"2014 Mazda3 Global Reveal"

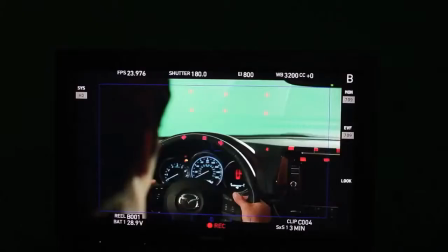[0:11]
Let's make it something that is this visceral, instantaneous, extraordinary connection.
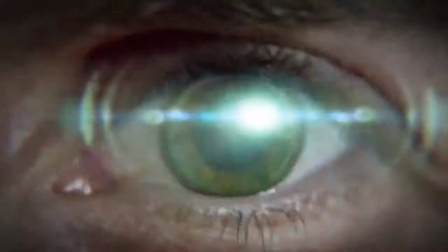[0:19]
That the moment this guy touches it, in the blink of an eye, we understand that he's connected to it.
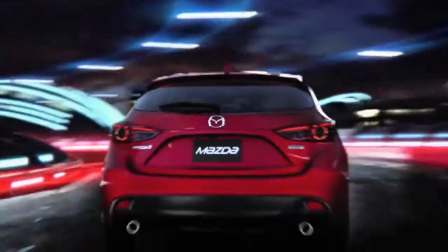[0:24]
And he's had this rush of emotions and thoughts and race just by that single touch.
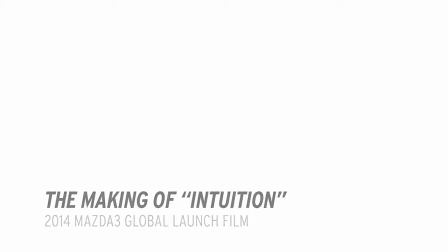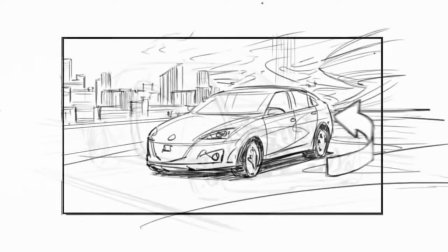[0:34]
We work with storyboard artists. We block out everything. We try to figure out what the best idea is to make this spot happen, what's the best creative for it.
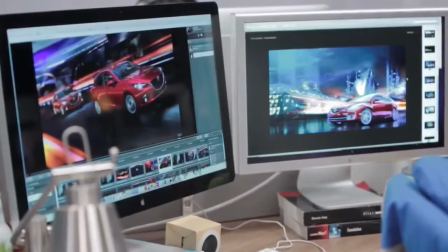[0:47]
And we work with artists to help give more inspiration to it, designers, whatever they can add.
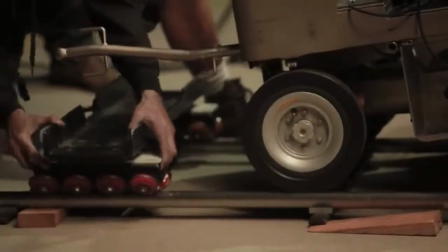[0:53]
And then once we actually have that all locked in, moves into our production, we start doing the live action shoot.
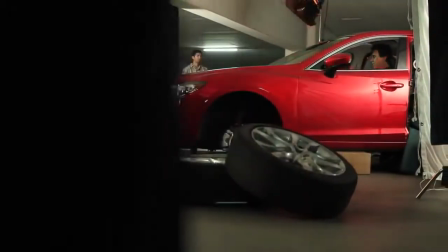[0:59]
That's where a lot of things really come together. At least we had a really strong physical base.
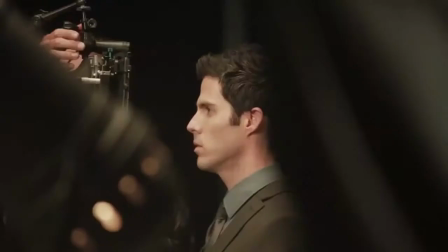[1:04]
That helps to make everything more realistic. It just helps us to not break the laws of physics.
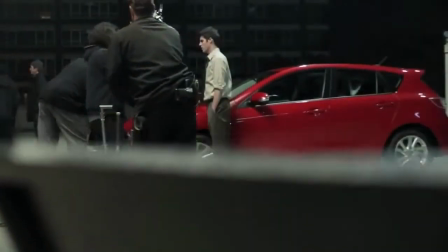[1:10]
We didn't want anything to feel like a cartoon, even though this was happening inside this guy's head. Most of all, we wanted it to feel as real as it felt to him. So the spot that we're creating here is a sci-fi city grounded in reality.
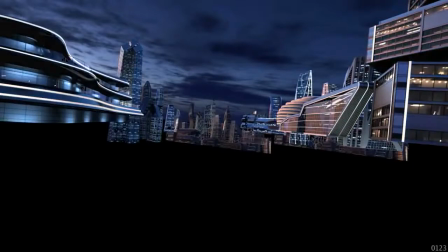[1:27]
And especially us in the compositing team are in charge of trying to bring together the realism and also futuristic look of what this is. So, what we did is basically looked at a lot of different very influential designers out there,
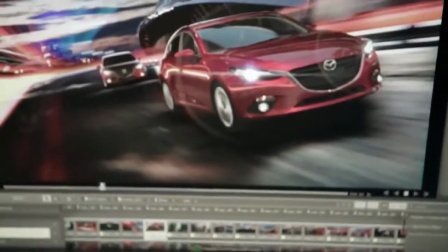[1:42]
famous architects, and then just looked at nature in general for shapes.
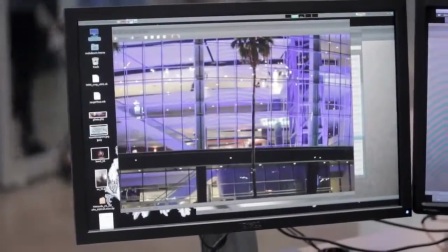[1:47]
We wanted it to be very organic, but also look very futuristic as well.
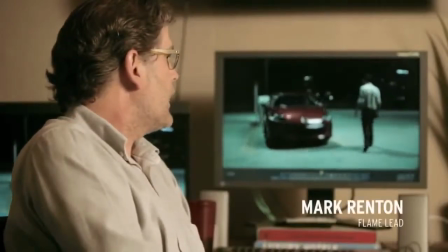[1:51]
This shot here, you can see that this is the guy walking around what was a mock-up car.
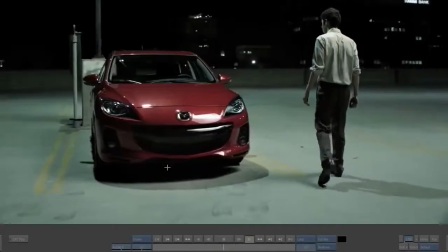[1:58]
I mean, this is a stand-in car, and what we did was we replaced the car, We replaced the background and replaced the ground.
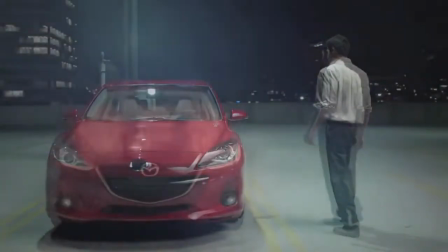[2:05]
This is what it was, and this is where we're at.
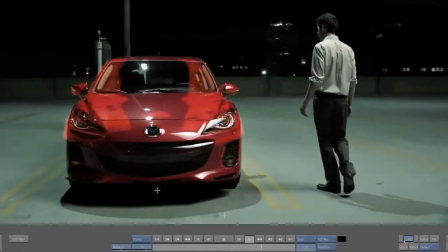[2:09]
We make the CG look real by adding the little nuances that the average guy won't notice.
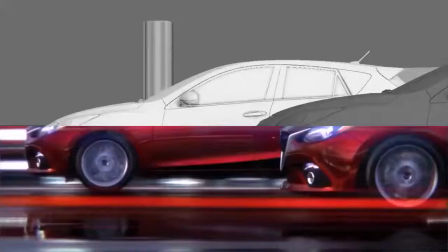[2:17]
This is a full CG shot. So it's all created in CG.
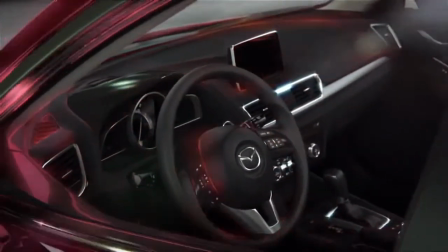[2:22]
And again, we've added the flares, the effects, and everything on top of it to give it its filmic look.
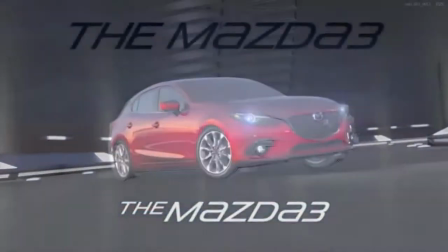[2:31]
The great thing about it was all of us kind of had the same goal of sharing this emotional, exhilarating experience.
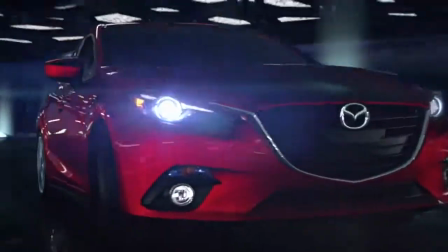[2:38]
It gives something back to the audience. Everyone here, we really hope people enjoy it as much as we enjoyed making it.